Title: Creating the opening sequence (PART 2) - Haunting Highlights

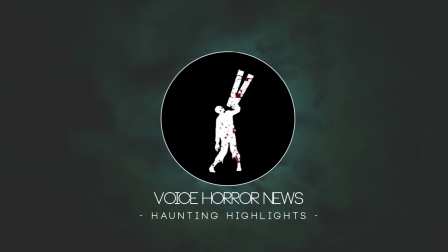send shivers down your spine. Shrieking skulls will shock your soul, seal your tonight.
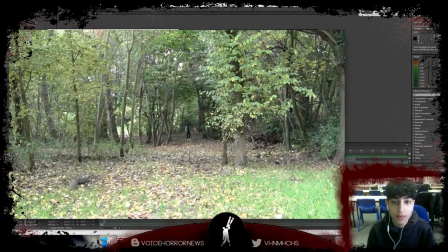Before we filmed the green screen shots, we were initially in the forest filming our shots for the actual full open sequence where I'm walking towards the camera slowly, but it's going to be jumping in different sections. That's the idea Nia
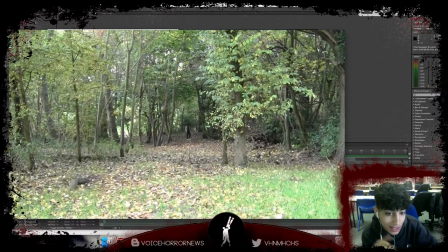came up with, and Raven actually adapted on that to say that it should be like a fast, jumpy scene with and you should make it nighttime as well. So we went out to go film, but it was daytime, so that was one of our issues. But we slowly overcame them.
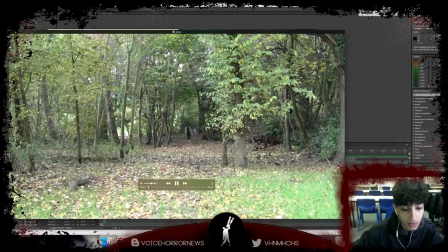So if you see, this was the original clips where I was coming towards the camera slowly,
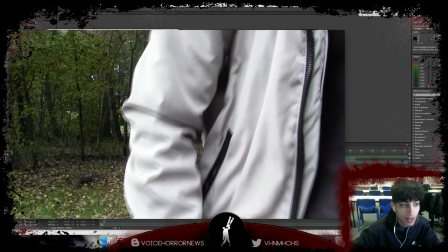like that. So after doing that,
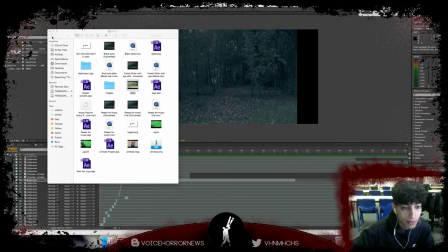we went into media and I took it off the camera and put it on the computer and imported it to After Effects,
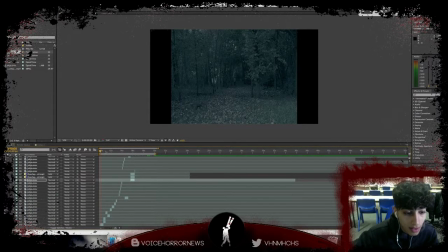where you can see now all the footage is put into the composition. But this is actually a different computer, so half of the stuff isn't on here, so some of it's not really coming out properly, but the initial effects are actually still on here for me to show you.
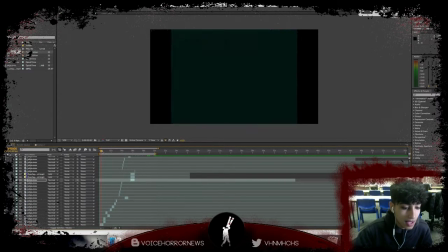So after adding the clips, I then cut it up into different sections where I was walking towards the camera, and some scenes where I wasn't even in the scene, to add the effect of like a demon poltergeist sort of thing, just like disappearing and reappearing again.
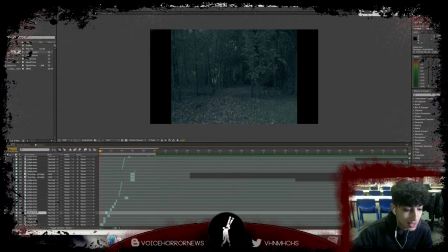So after cutting up the scenes, you can see the different layers all here
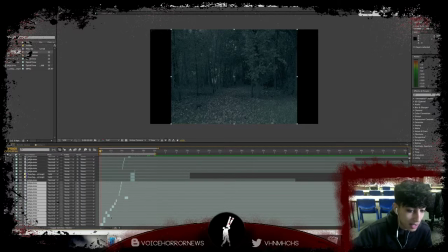of the actual same scene, but then cut up into different sections and slices.
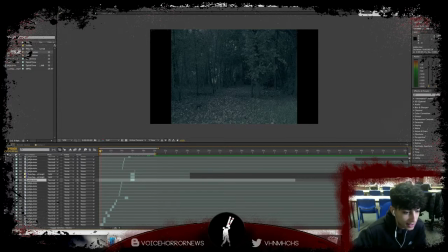So after actually getting that into different sections, I then wanted to add my nighttime effect, and to do this I actually used the hue and saturation effect and the color curves effect. So if we go into the hue saturation effect first, you see it on the side here.
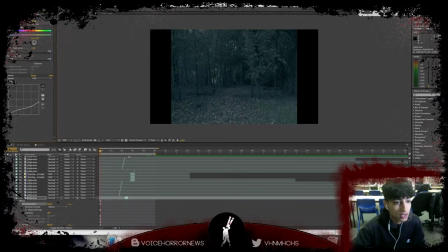I actually changed the master saturation down all the way down to -78, and the master lightness I kept it the same to keep a sort of brightness to it, but also give it that blue tint with the master saturation.
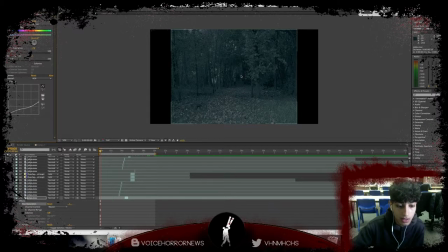The blue tint actually adds that nighttime sort of feel to it, and the color curves actually complement the blue by making it darker in general.
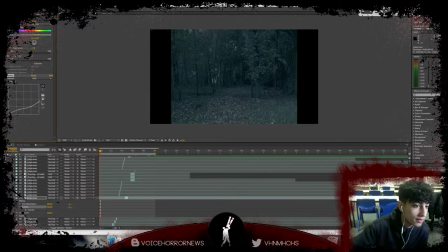Just like if you see here, this is the curve angle I actually went for, with the darkness here and the lightness up here, to balance it out and make it look as natural as possible.
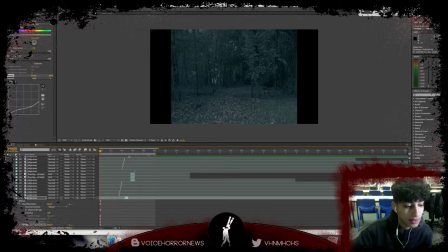So after adding the curves and the hue, I then closed down these effects and went on to actually doing my scenes where I wanted to add black eyes to my character, and I'd done this
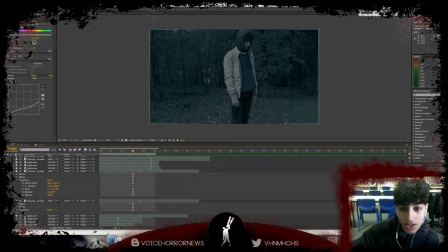initially on another computer, and as you can see, the layers are actually coming out weirdly, like they're coming out as pixels because the overlay layer isn't actually working because it's not on this computer.
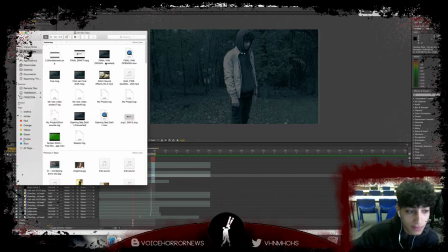But instead of actually showing you on the actual editing software, I can bring up the final clip in which I actually created. You can see it here, part 1,
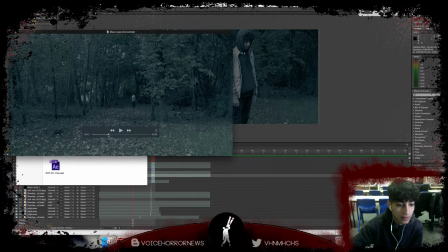and you can actually see here, if I forward it to go towards the eyes, you can see the way my eyes are different here to where they're different on this scene as well,
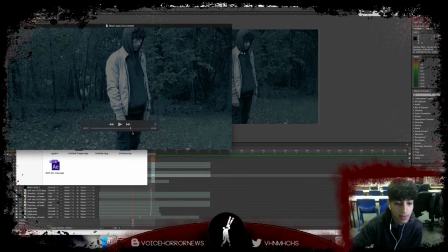and you can actually compare them side by side.